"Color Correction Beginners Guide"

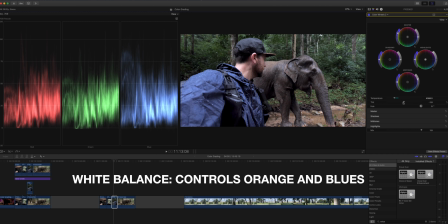[8:03]
So that's your blue, your oranges, your greens, your magentas. So let's go back. I'm gonna add a tad of magenta into this. And that looks pretty good for the first shot. Now let's do another shot that has a blue color cast.
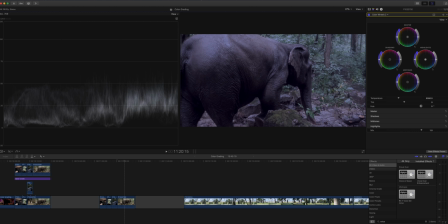[8:15]
So we're gonna go through that same process. I'm gonna pull up my Luma and I'm gonna do a quick fix on the exposure.
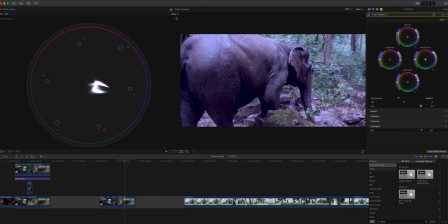[8:21]
We're gonna pull up our vector scope and I'm going to add a little saturation to this. And this is where you can see where we have a major issue going on. Everything is pulling towards the magentas and the blues. so that means our color balance is off. And you can also just see that by looking at the footage.
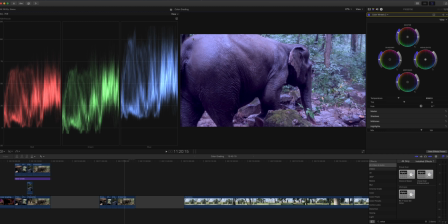[8:38]
So I'm gonna pull up my Waveform RGB Parade, and you can see very clear that it's towards the blue like in the vector. And so now I'm gonna use my temperature, my tint, and I'm also gonna start playing with the colors of your highlights,
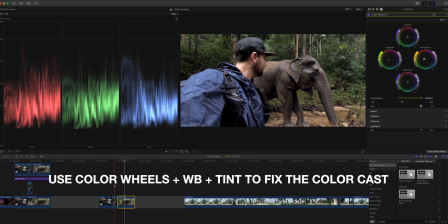[8:53]
your midtones and shadows to try and get this color cast out. So I'm gonna use a mix of my RGB Parade and just watch as I make tweaks.
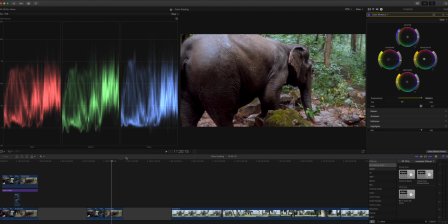[9:02]
And then if you're working in a sequence,
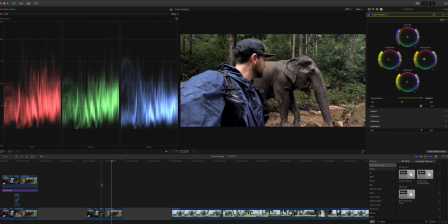[9:04]
you can start comparing this to another shot that you have and start working on getting the color as close as possible.
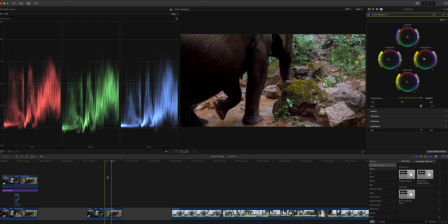[9:12]
Now, this is where practice comes in because you're gonna start noticing some issues with your footage.
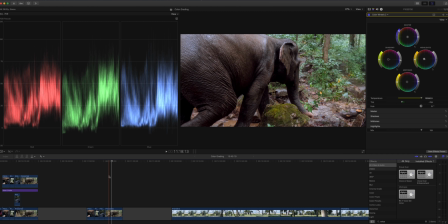[9:17]
And it's just gonna take working with these tools and playing with different types of footage so that you can start understanding where you need to drag the colors to be able to get the proper exposure and the proper color for each shot.
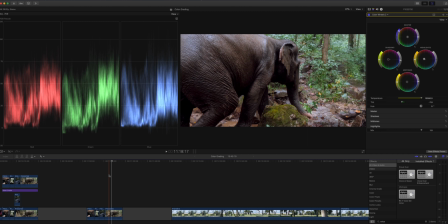[9:30]
Now I have two shots here that match really closely when originally they were far off. So step one is your basic color grade and step two is group these shots.
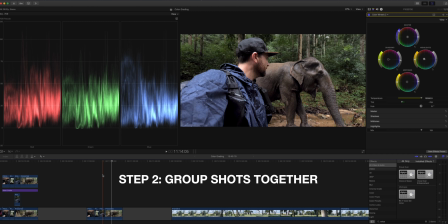[9:39]
So I'm gonna work with these shots together and group them so that they all have the same exposure so that we can move on to now step three.
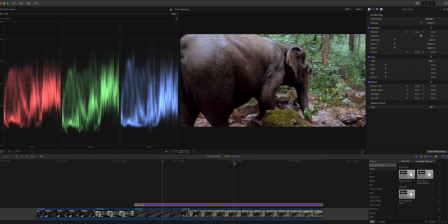[9:47]
So now that I have these two shots that are matching, let's put a look on both of them.
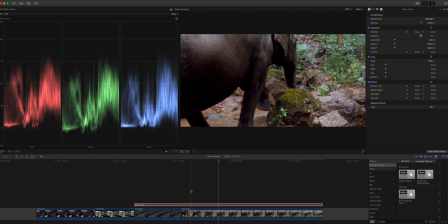[9:52]
And so what I use is an adjustment layer above both of these.
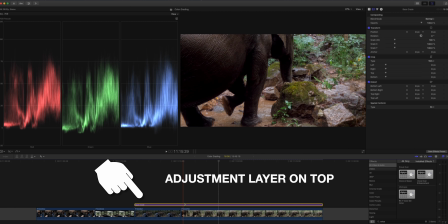[9:55]
This is just an empty layer file and what you can do is then create looks on this file.
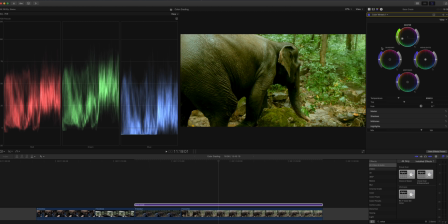[10:02]
So for example, if I was to pull up my color grading tools, I can make adjustments, some crazy color and it's going to affect both the same way.
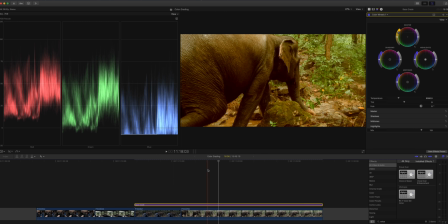[10:09]
So this is why you want to set up all your footage in step one and step two so that they match and then group together because
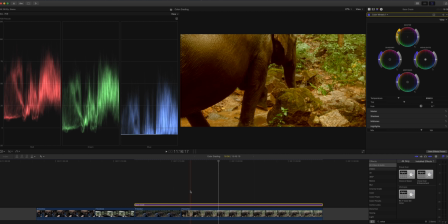[10:16]
then the final step is use these adjustment layers and affect all the images and create your creative look.
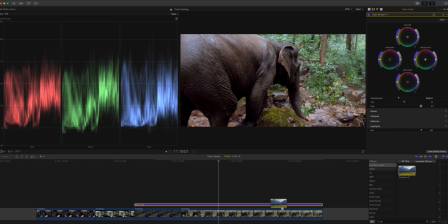[10:23]
So for me, I'm going to add a LUT. and like I said at the beginning of this video, you can't just drop a LUT on and expect it to work every time. So I have a custom LUT that I made and it's super extreme in terms of reds and teals.
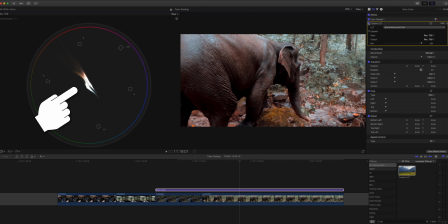[10:38]
So with this LUT at full, it's like a crazy look but you could see what I've done to build this LUT. I'm pulling in the reds and I'm pulling into the cyan. So I'm basically compressing all the colors into those two streams of colors and the reason is that creates color contrast.
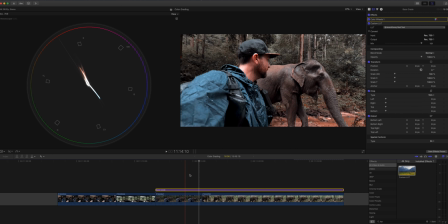[10:55]
Now this creates a very distinct look and this might not necessarily be what you want out of this footage.
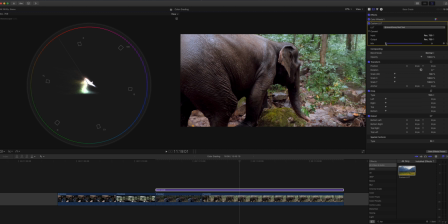[11:01]
And so I'm gonna use this LUT but I'm not gonna use it at full. I'm only gonna put it on say 25%.
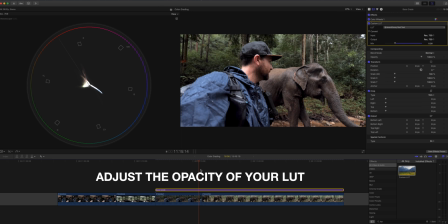[11:07]
And the reason is now I've created a look over both the shots that has a very different quality to it than the original shot has.
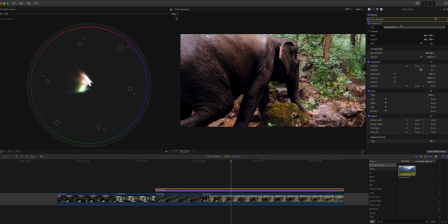[11:14]
Now let's pull in another LUT here from Cinecolor. It's called Sunlight 11. So they've developed a series of LUTs that are for different lighting scenarios. So they have a bunch for sunlight. And you can see when I pop this on, gives a higher contrast look to the footage and it gives you a very warm color.
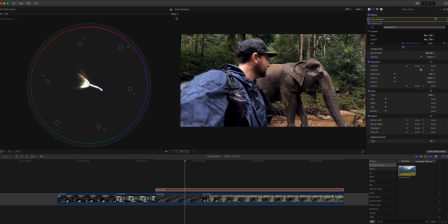[11:32]
Again, if you don't like this look, you could just dial it back at this point. Maybe I'll do like 50% and that creates a completely different look to the footage.
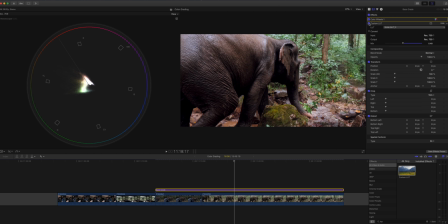[11:40]
So if you don't wanna use a LUT and you just wanna build your own look, you can also use this adjustment layer and play around with your colors and create more of a distinct look. and because we fixed all the footage on the front end and got everything to match,
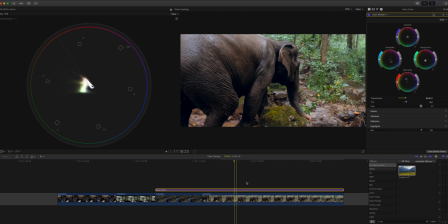[11:54]
we can just play with these colors and it affects all the footage and then we can see how it translates to all the different shots that we've worked on.